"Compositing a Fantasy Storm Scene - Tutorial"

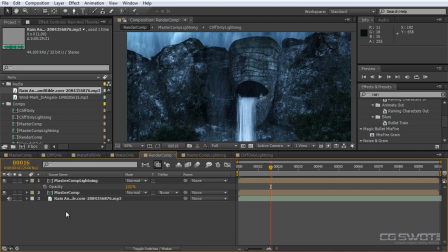57:50 In reality, lightning sort of happens a little bit before the thunder, unless it's right on top of you. But with the clouds doing what they are, we can probably get away with that.
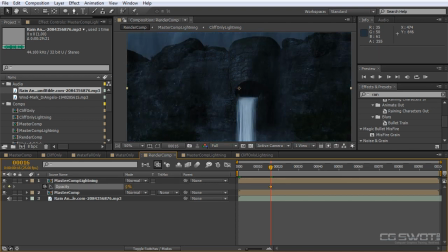58:02 So opacity, set a keyframe at 0, and then come over 2,
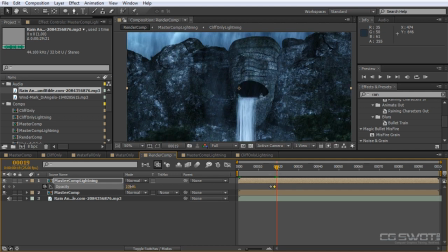58:10 come over 1, drop it down to say 30, come over 1, drop it back up to 100, come over 2, down to 0.
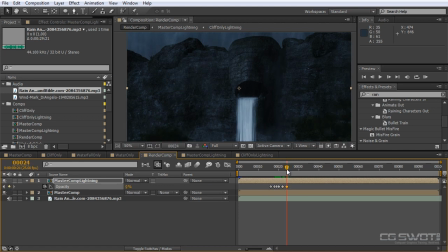58:24 I'm going to come over 2, create a keyframe at 0, over 1, up to 100,
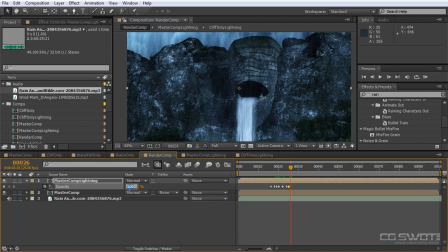58:34 drop it down to say 40, back up to 100, and then down maybe over 3 frames down to 0.
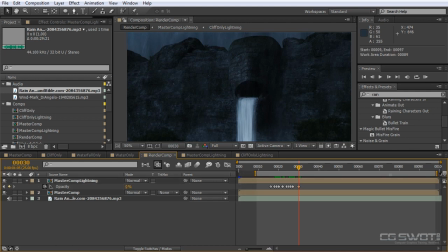58:46 So let's have a quick look at whether that lightning is working. It has to feel organic. It also has to happen very quickly. Lightning happens a lot quicker than 1/25 of a second, which is 1 frame in our comp.
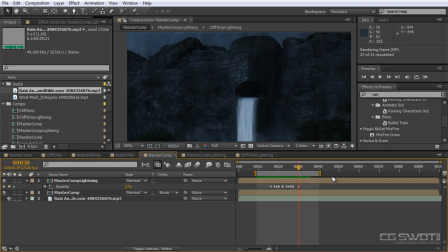59:01 So don't be afraid to put keyframes. One of the few times you can put keyframes right next to each other. So that feels pretty good. I might just stretch these out, this second little lot.
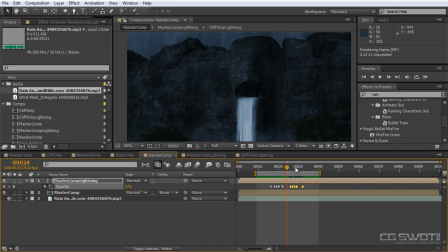59:16 Let's pull those out a little bit further. Let's just see if that's working a bit better. Maybe put them closer together.
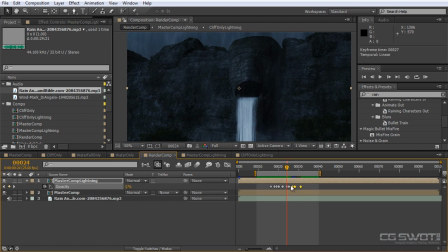59:32 And then we might even pull these further apart, just so that it looks, if it looks on the timeline scattered, then that's pretty much the effect that we're going to get.
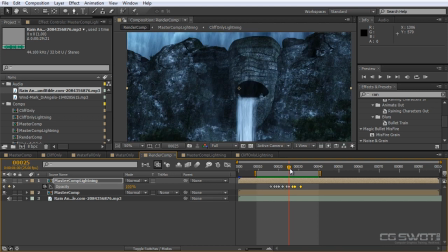59:47 What I'm going to do is I'm getting this double flicker effect, and it drops down here and then back up again. I'm going to take this one out, and I'm going to hold the lightning flash and see if that makes a difference.
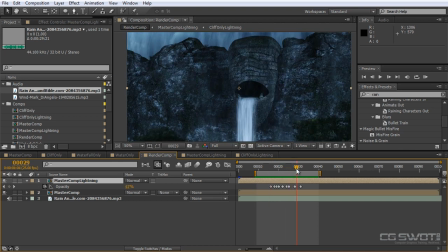60:08 I think that works a lot better. So we've got these little flickers and then a big burst, and then it drops down.
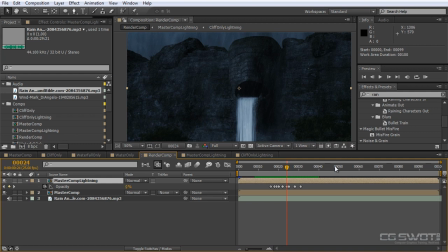60:18 So it's working pretty well. I'm going to go ahead and do a full RAM preview, and we'll have a look at our shot.
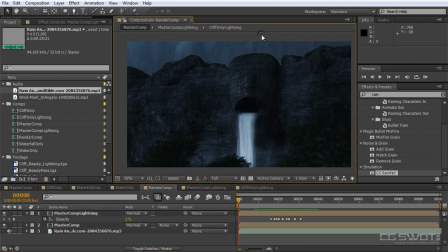60:28 So I might even
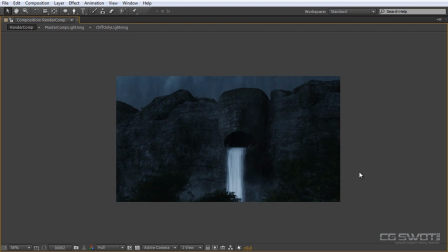60:33 do a full screen look, and we'll RAM preview that through. So a lot of the things that we've covered in this tutorial, and just like all of my tutorials, what I really try to do is to give you guys a starting point for you to use your own creativity.
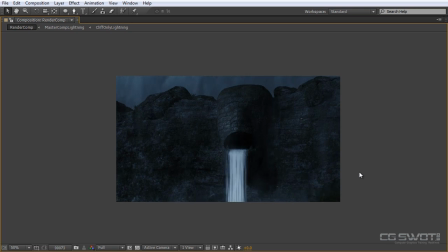60:50 And I really think that if you give this tutorial a go, it'll start to inspire you to create these sorts of effects. In order to sell an effect like this, you have to have probably the #1 tool for any composite artist.
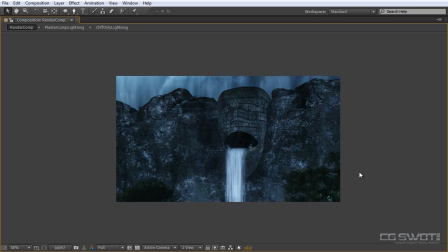61:08 You have to use it, and that is your powers of observation. You've got to understand how things work in the real world.
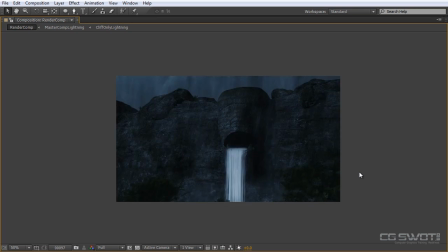61:15 Most people would use rain just using a CC or a particle effect without understanding that rain actually falls in sheets, and beyond a certain distance, that's all you see is sheets of rain. Snow works exactly the same way.
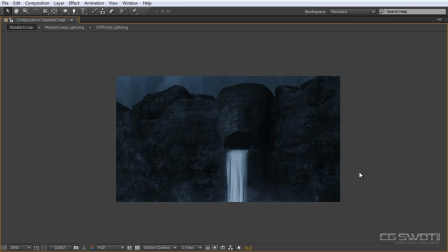61:31 The speed of the water falling from the mouth is crucial to the believability of the scale of the scene. The slight movement in the trees is expected. You know, the rain is falling sideways. Everything is falling in a direction that is consistent with a bit of wind, and that's correct.
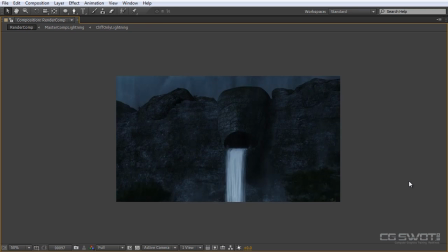61:49 The lightning, as it bursts, is actually based on a real world phenomenon, which is a bright light from a different direction to your key light.